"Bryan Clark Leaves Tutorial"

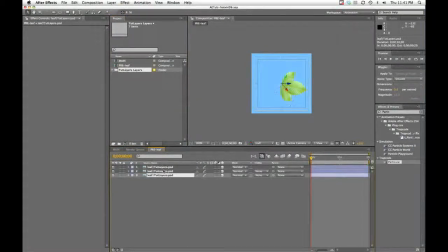So just to give it some variation, I'm going to add a, I'm just going to grab two of them actually and add a hue and saturation effect just to kind of break these up you know obviously in in real life they wouldn't be all you know carbon copies of the exact same leaf
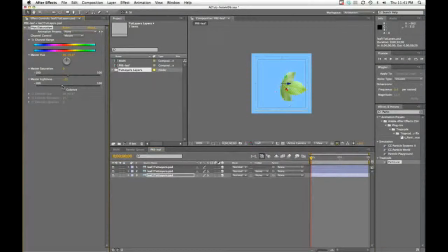so let's try to give it a little little life so just drop saturation on a couple of them make it look a little more realistic that's a little nicer.
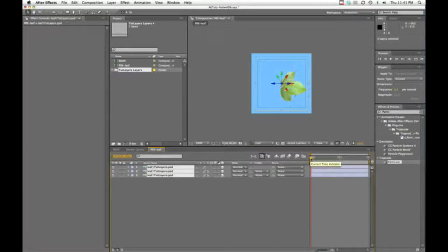And last but not least, as you saw in the animation, these appeared to grow out of the branch. And so we're just going to do that here by animating the scale really quickly.
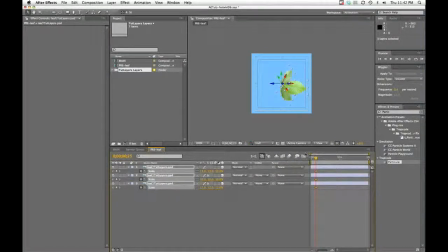So I'll find a good spot, create a keyframe, drag it back to the beginning and change it to zero on all of them. And as we look at that, I think that's a pretty good speed.
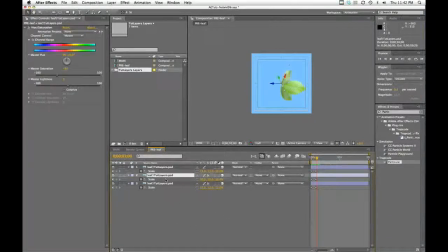Obviously they're far too uniform coming in together so let's just break it up a little bit by dragging these to a couple of random spots. Alright so our particle is finally finished so we
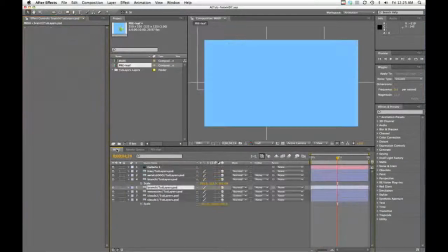can jump back into our main composition over here and we'll do two things.
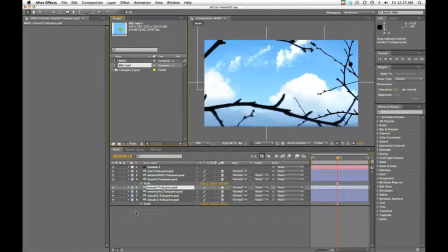The first being that we need to drag our pre-leaf composition in here and we can turn the visibility off because we don't actually need to see it we just need to reference it inside a particular
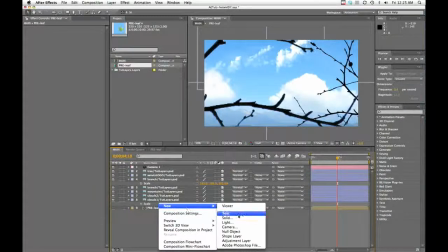and the second thing we'll do is create a solid we'll call this
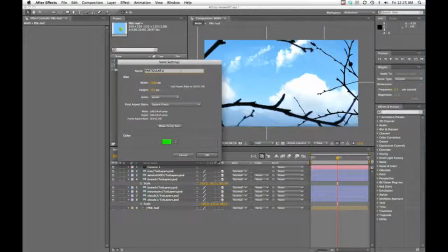particular leaves yeah whatever
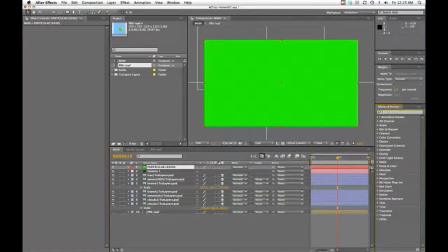and okay and then we will find particular here and
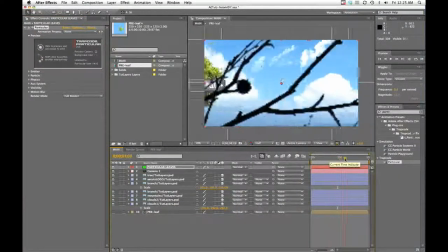drag it there now what we're going to get out of the gate is just this default emitter which is absolutely nothing like what
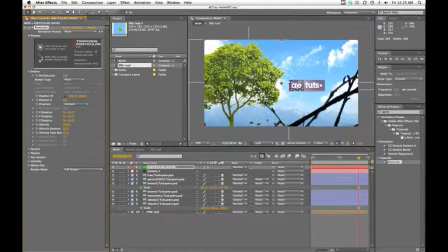we need so we will change our emitter now what we're going for is obviously we want the leaves to only grow where there is a branch and so we're going to tell particular to use our branch layer as a map so the way of doing that is change emitter type to
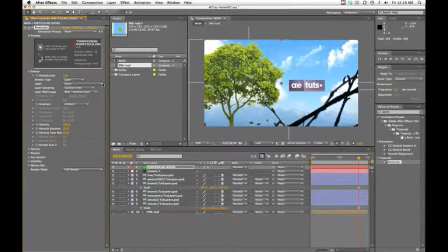layer and then change your layer to the branch layer. Now one thing I should have done earlier is named these a little more clearly so I'm going to do that now.
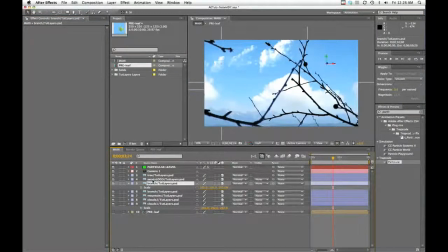I think this is the background so let me just rename this really quickly that'll be bg and that will be foreground and then we'll back to Particular.
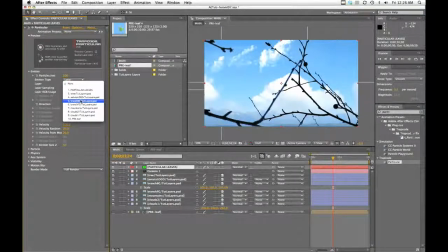We'll start off with this background just because it will be easier to see.
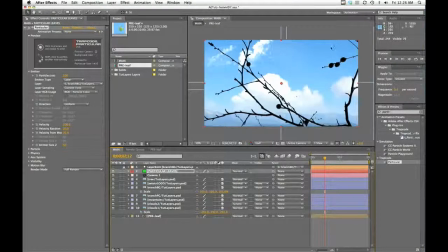And so we're not getting a lot here but you can see there's a couple of little black dots here. We're getting something, just not very many. So we're going to bump this up to like 1200 or so. And now you can see we're getting a little more. Now the problem is, if you'll animate this, is that the particles are moving,
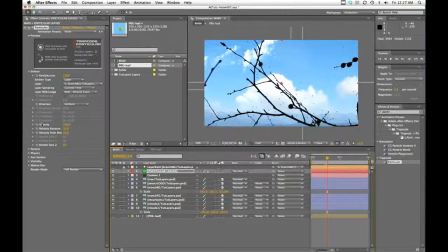and we obviously don't want our leaves to do that, so we need to turn our velocity to zero, which is good, but now they've disappeared. Well, they're still there. They're just the exact same color as the branch because this setting is telling it to use the RGB as our particle color.
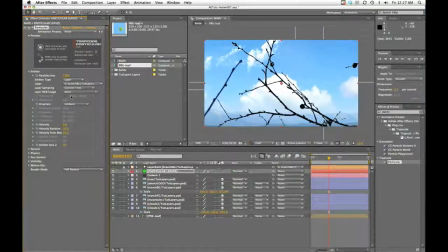Well, we don't want that. Let's change it to none so that we can see the white particles here. So now, It looks like it's doing exactly what we want. They're our only particles inside the branch.
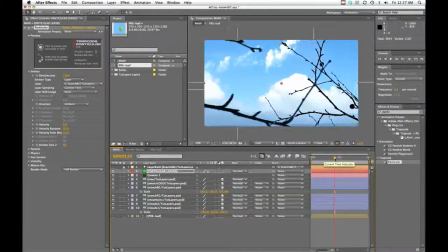So, looking good. One thing I'm noticing already is right there, this is my background branch, but I've got particles showing up over in front of the foreground, so I need to rearrange some layers here.